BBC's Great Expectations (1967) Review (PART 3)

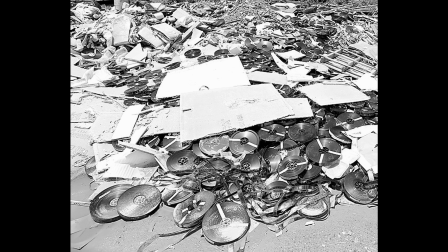0:11 All 10 episodes survived the 1967-78 junking policy.
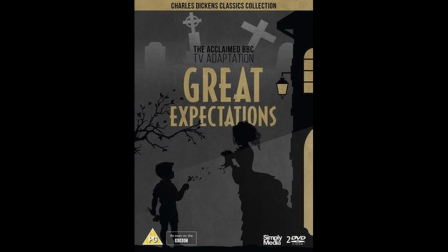0:16 As with any other BBC drama, the serial was shot with a mix of videotape for studio work and film for location work,
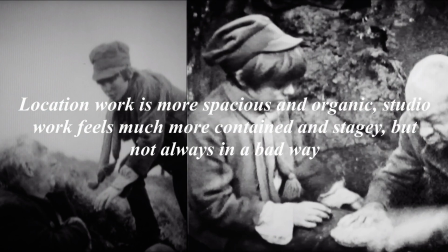0:23 meaning the frequent cuts between film and videotape is noticeable, but does not distract to the point of being jarring.
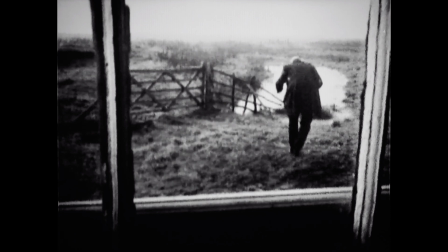0:29 To its credit, this serial has a much stronger mix of tape and film than most of the other serials made at the time, but the studio work does dominate.
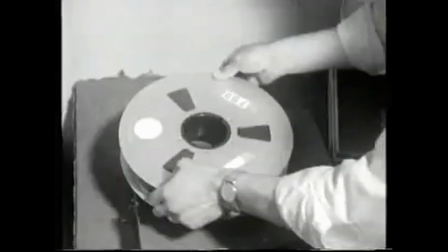0:37 As the original 625-line master videotapes were wiped and the negatives for the location work were junked,
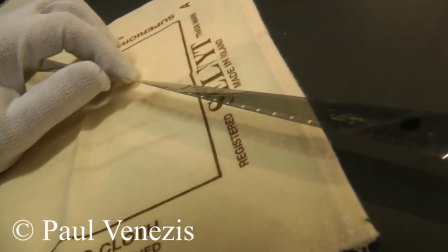0:43 film prints are the only existing copies of the serial.
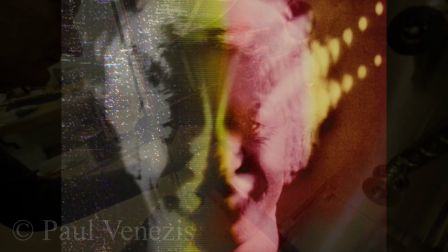0:46 Simply Media did not have the budget to perform a full restoration, so cleanup and vidfire were not utilised, and what you see is essentially raw.
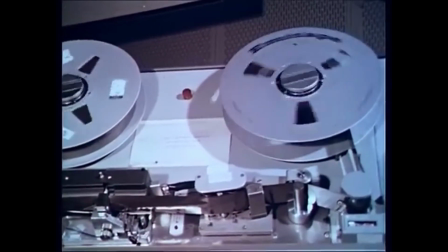0:54 Given the way the film material would have been telesigned on the tape in the 1960s,
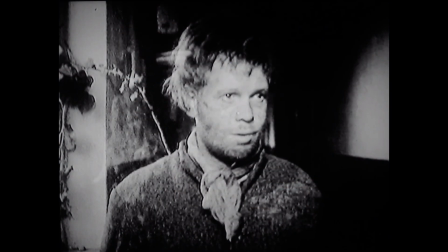0:59 the scenes on the prints shot on location are essentially film recordings of a film recording telesigned onto 2-inch videotape,
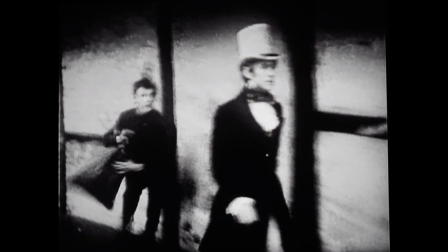1:05 which very occasionally means a lower picture quality, particularly with faster motions.
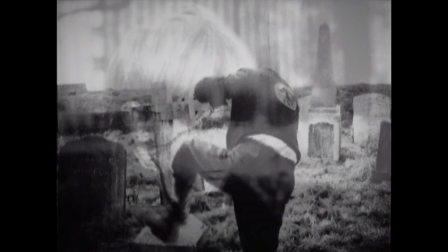1:10 Most of the time, however, it looks fine. The quality of the prints are somewhat consistent.
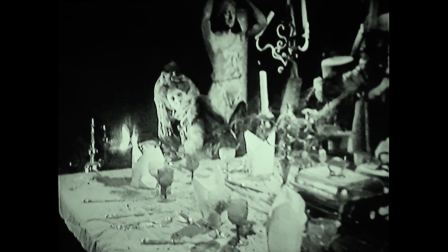1:16 There's the occasional dirt, scratches, almost greenish-grey hue to the monochrome, and also the drop in audio quality,
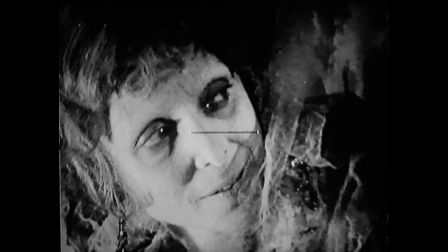1:23 but all of these add to the atmosphere in a gritty sort of way, and make it a more unforgiving and entertaining experience.
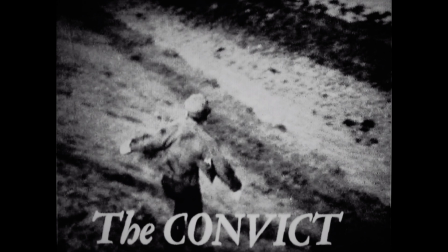1:30 Episode 1 is certainly of the highest quality.
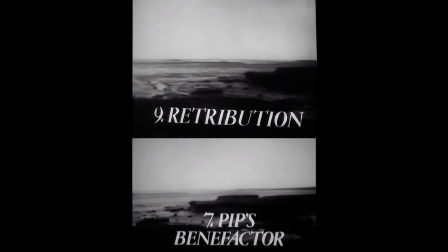1:32 Episodes 7 and 9 are of the lowest quality throughout, although given the 50 or so years age of the prints at the time of the DVD release,
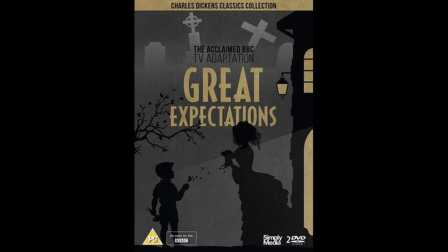1:40 the shortcomings are understandable and forgivable, and it's great they aren't more distracting.
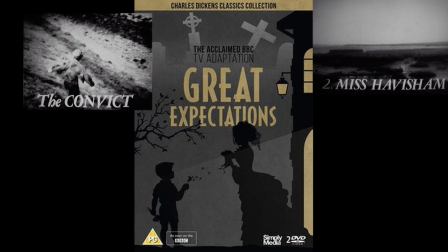1:44 What helps throughout the serial, particularly its more gothic first, second, third and fourth episodes, is the use of sound effects and dramatic music.
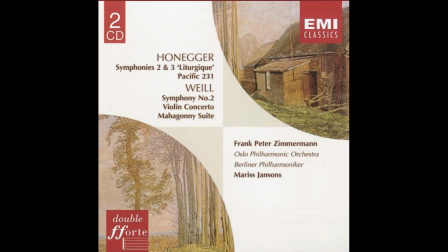1:52 A rendition of Symphony No. 3, Liturgique, H1863, Dona Nobis Pacem, which really builds on the atmosphere and mood of everything.
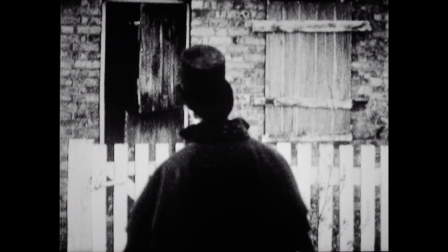2:01 The music is at times overdramatic, but this does little to peel away at the integrity and seriousness of the scenes it is used in.
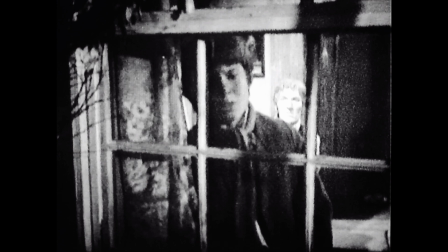2:09 As the wind continues to wail and the cold world is all the more shown to us, we see Pip is truly scared of and discontented with the life he leads,
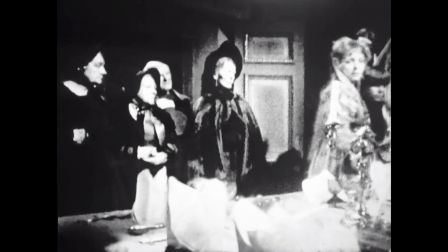2:17 with the convict and his peasant treatment of Miss Havisham's family only pushing this further.
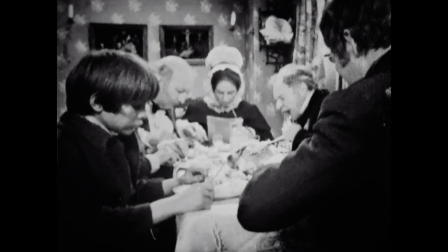2:22 The house is small, decrepit, and even the dining room struggles to fully open without pressing against a chair and having to squeeze through what is barely a gap.
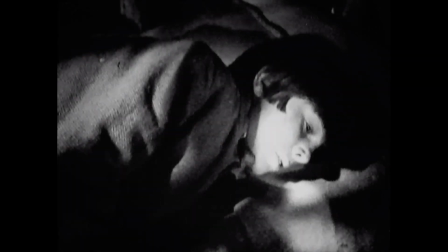2:29 All the sets share this same small and condensed feeling, building on a prison-like feel Pip has found himself in throughout his misfortunes and fortunes alike.
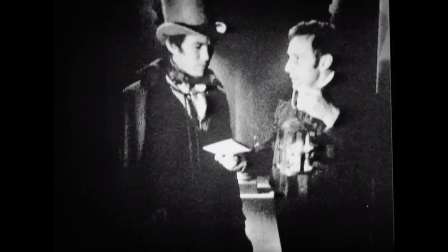2:38 The exteriors of his home and in the streets of London, both in studio and on location, are no more pleasant,
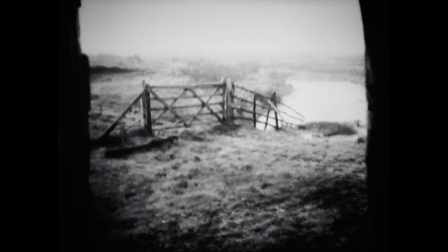2:44 with barn-like doors and dirty, hollow windows looking into the physically and mentally broken home life of the Gargerys,
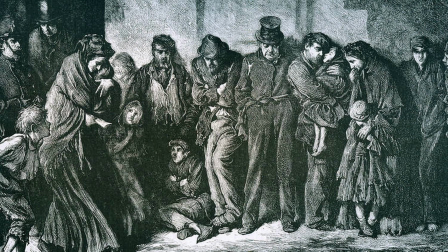2:51 and overpacked, scruffy streets that make walking a difficult-to-enjoy task unless it's the dead of night.
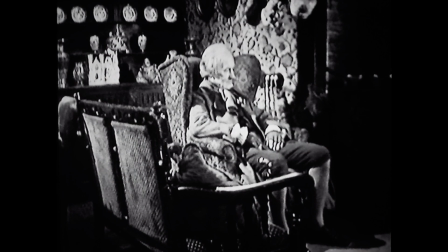2:57 There are some more positive ones, however, such as the wonderfully eccentric home of the Wemmicks, which is beautifully crafted inside and outside,
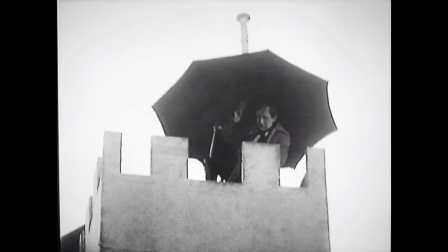3:04 featuring a drawbridge, water wheel, and a gun on the roof, which he fires every day at 9 PM without fail.
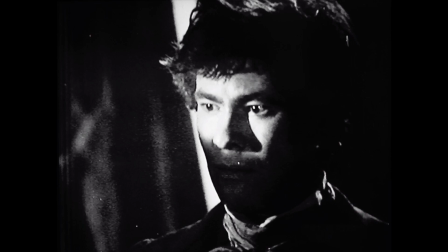3:11 Alan Bridges brings a very interesting directorial flourish to the table for all 10 episodes.
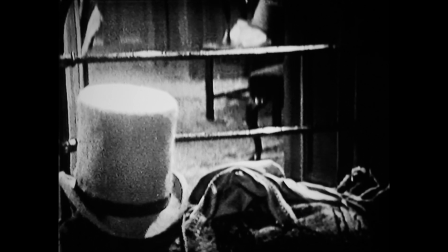3:16 Each chapter ends with a single shot with the eerie music in the background,
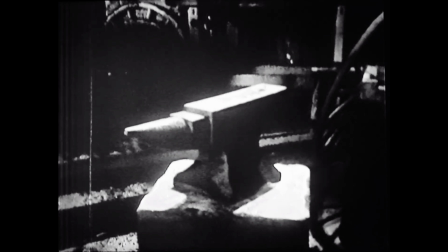3:19 whether it be a barred window or an anvil in an old blacksmith's shed, and there are countless decisions that build on the atmosphere in the scripts,
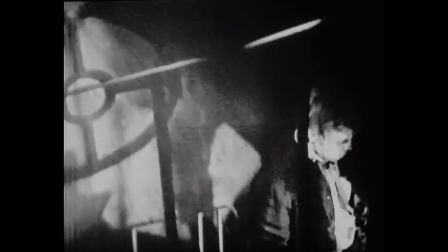3:27 such as odd camera angles in Havisham's Gothic house and the use of projected light to create distinct shadows from the characters, particularly during the tight-spaced scenes.
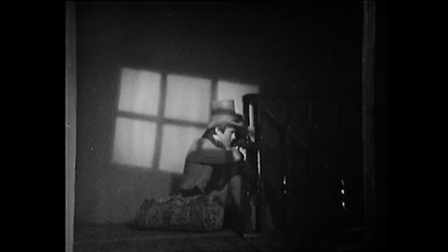3:36 He was obviously a man who understood his craft and had very vivid ideas on what to make of the serial.
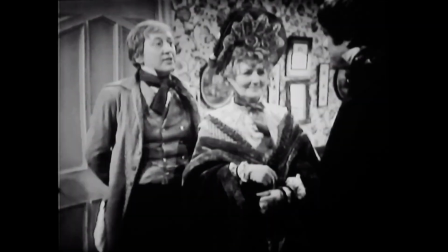3:41 Occasionally, a scene feels rather stagey, with the actors remaining still during the fade transition before continuing, almost as if given a cue just off camera.
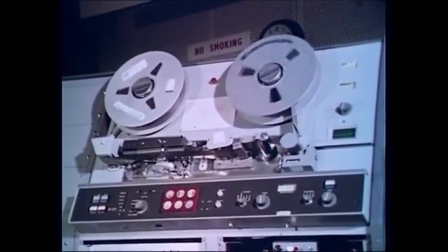3:50 This is less the fault of Bridges and more with the editing department, although given the complexities of editing at the time,
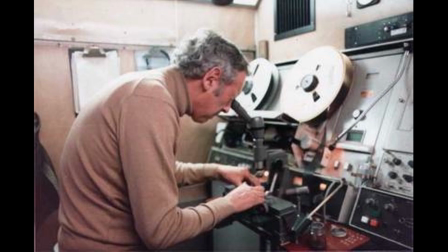3:56 one can understand such a mistake, especially since most of the scenes were probably done without reshooting.